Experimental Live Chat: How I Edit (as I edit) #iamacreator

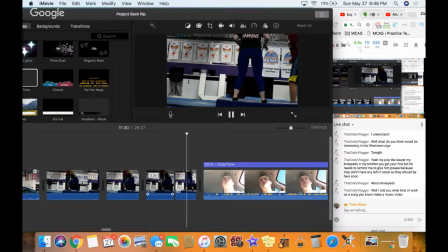[99:04] One more fail.
All right. I'm hoping this will be a good recap of that.
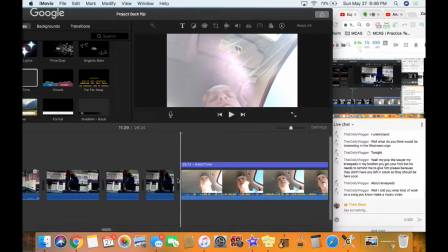[99:11]
So, again, in terms of the storytelling, I think I can play some music over all of this.
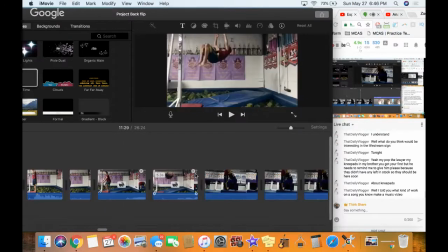[99:17]
And at this point, I just want to recap the day. All right.
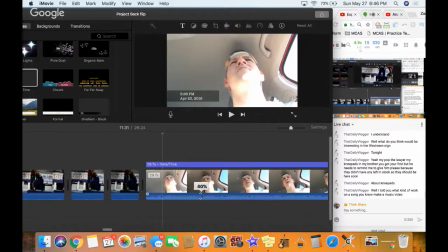[99:22]
It is loud. Does not need to be that loud. All right.
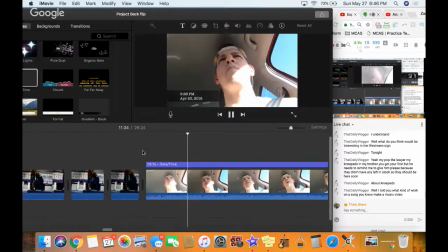[99:29] School's out today. I just made a pit stop in Marlboro. Got all my camera equipment.
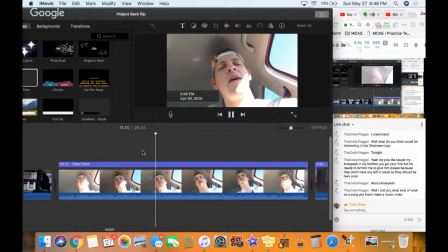[99:37] We're going to do it today. I got my favorite shirt on.
Oh, this is – okay, so this is not even a recap. Nope. So –
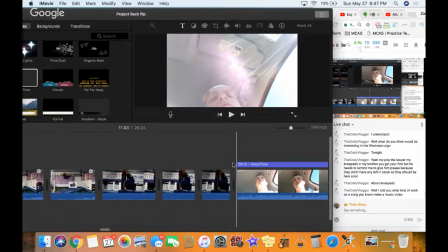[99:48]
How do I want to say this? I'm thinking I might want to, so because I don't have any captions,
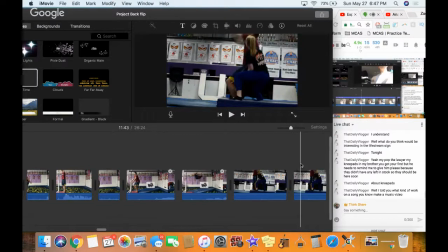[99:58]
I will probably, I'm thinking I'll put some captions in here to tell the story.
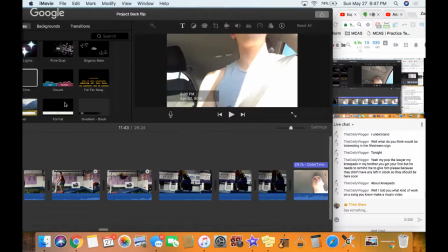[100:04]
So this again is, all right, I can copy and paste, control C.
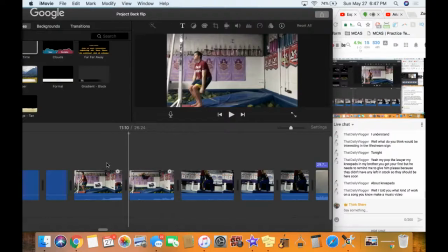[100:12]
Let's not do that. About this, control C, control V.
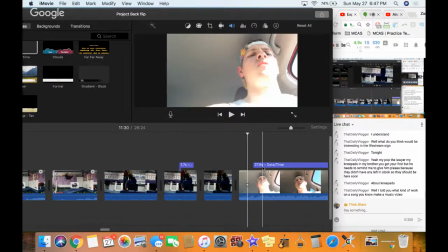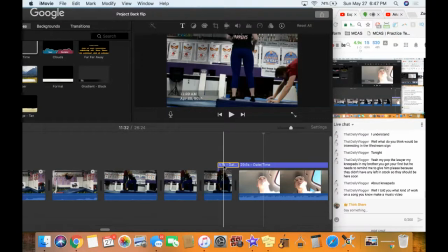[100:28]
So if I had this little time clip right here, it'll point out to people that this is the 22nd at noon.
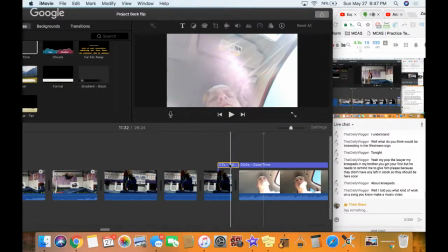[100:33]
This is the 23rd. So it's the next day. It's in the late afternoon.
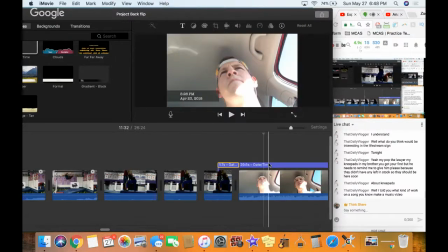[100:40]
That will show the difference.
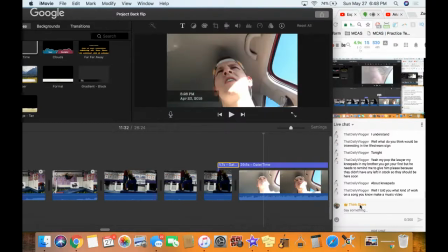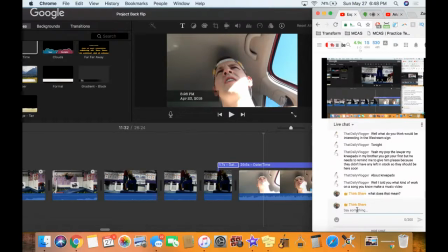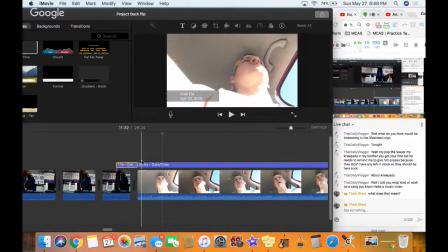[100:52]
All right. So again, this is me trying to get amped up for the next part. And let's just notice.
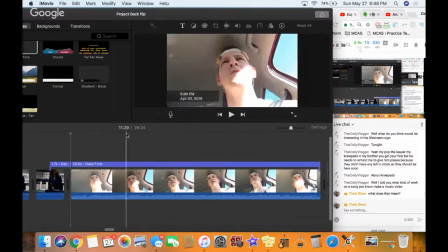[100:58]
It's 11 minutes, 11 and a half minutes here. It's 26 and a half.
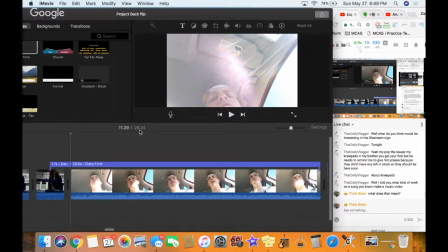[101:03]
So that's a solid, I mean, we got to cut that way down. So this whole thing's 30 seconds.
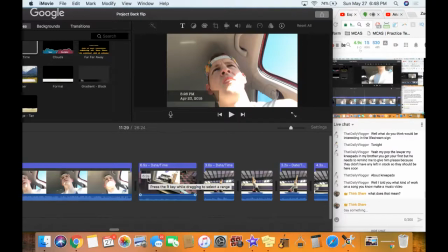[101:11]
And we just want to evolve through this. So I'm just going to start cutting things left and right here.
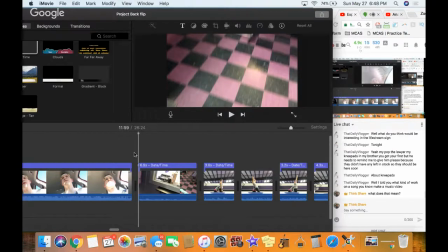[101:18]
Just so we can get rid of stuff. This is me walking in.
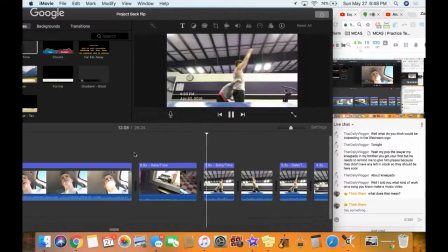[101:26]
I think this is them trying to say hi to me. All right, I'm just gonna cut that out.
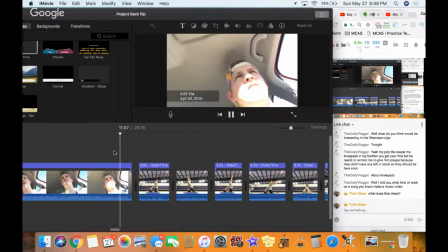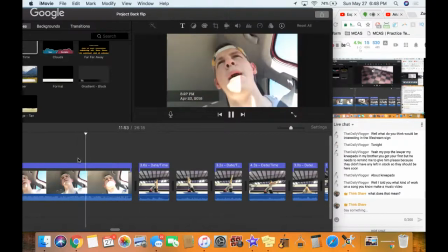[101:38] We're gonna make this happen today. It's gonna be dope.
And I can move that over, cut that out.
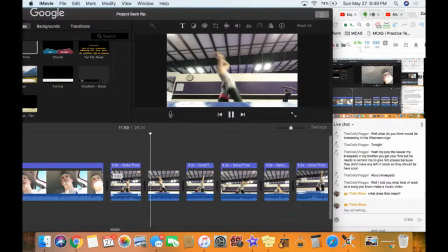[101:53] First fair. Second fair. That was so much better.
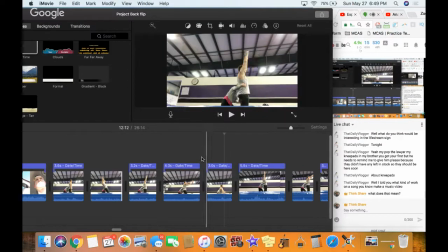[102:05]
So one thing I want you to notice here is that you can, as you see me flipping over her, she's helping me a lot out. I'm like sitting like right there. That's a lot of strength she's using right there to hold me up and make sure I don't fall over.
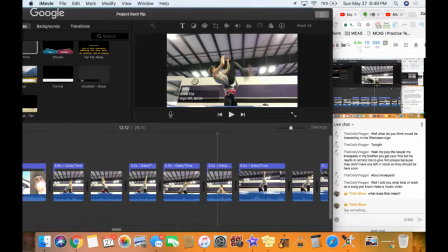[102:21]
So that's making a huge difference for me as I do that. All right, I want to see if I can cut off even a half second out of each of these. Right there, boom. And again, I don't really need these. This is so I can keep a hold of chronological order.
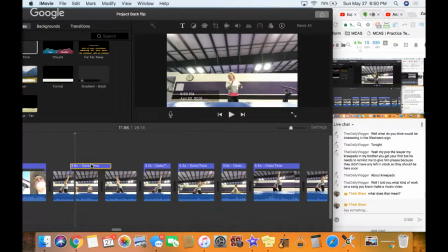And I think an interesting clip here would be like if I had a title saying like, let's start failing or something.
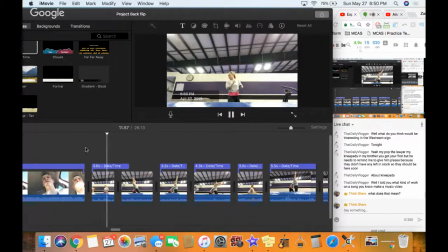Right there, gone.
That was so much better. That was so much better.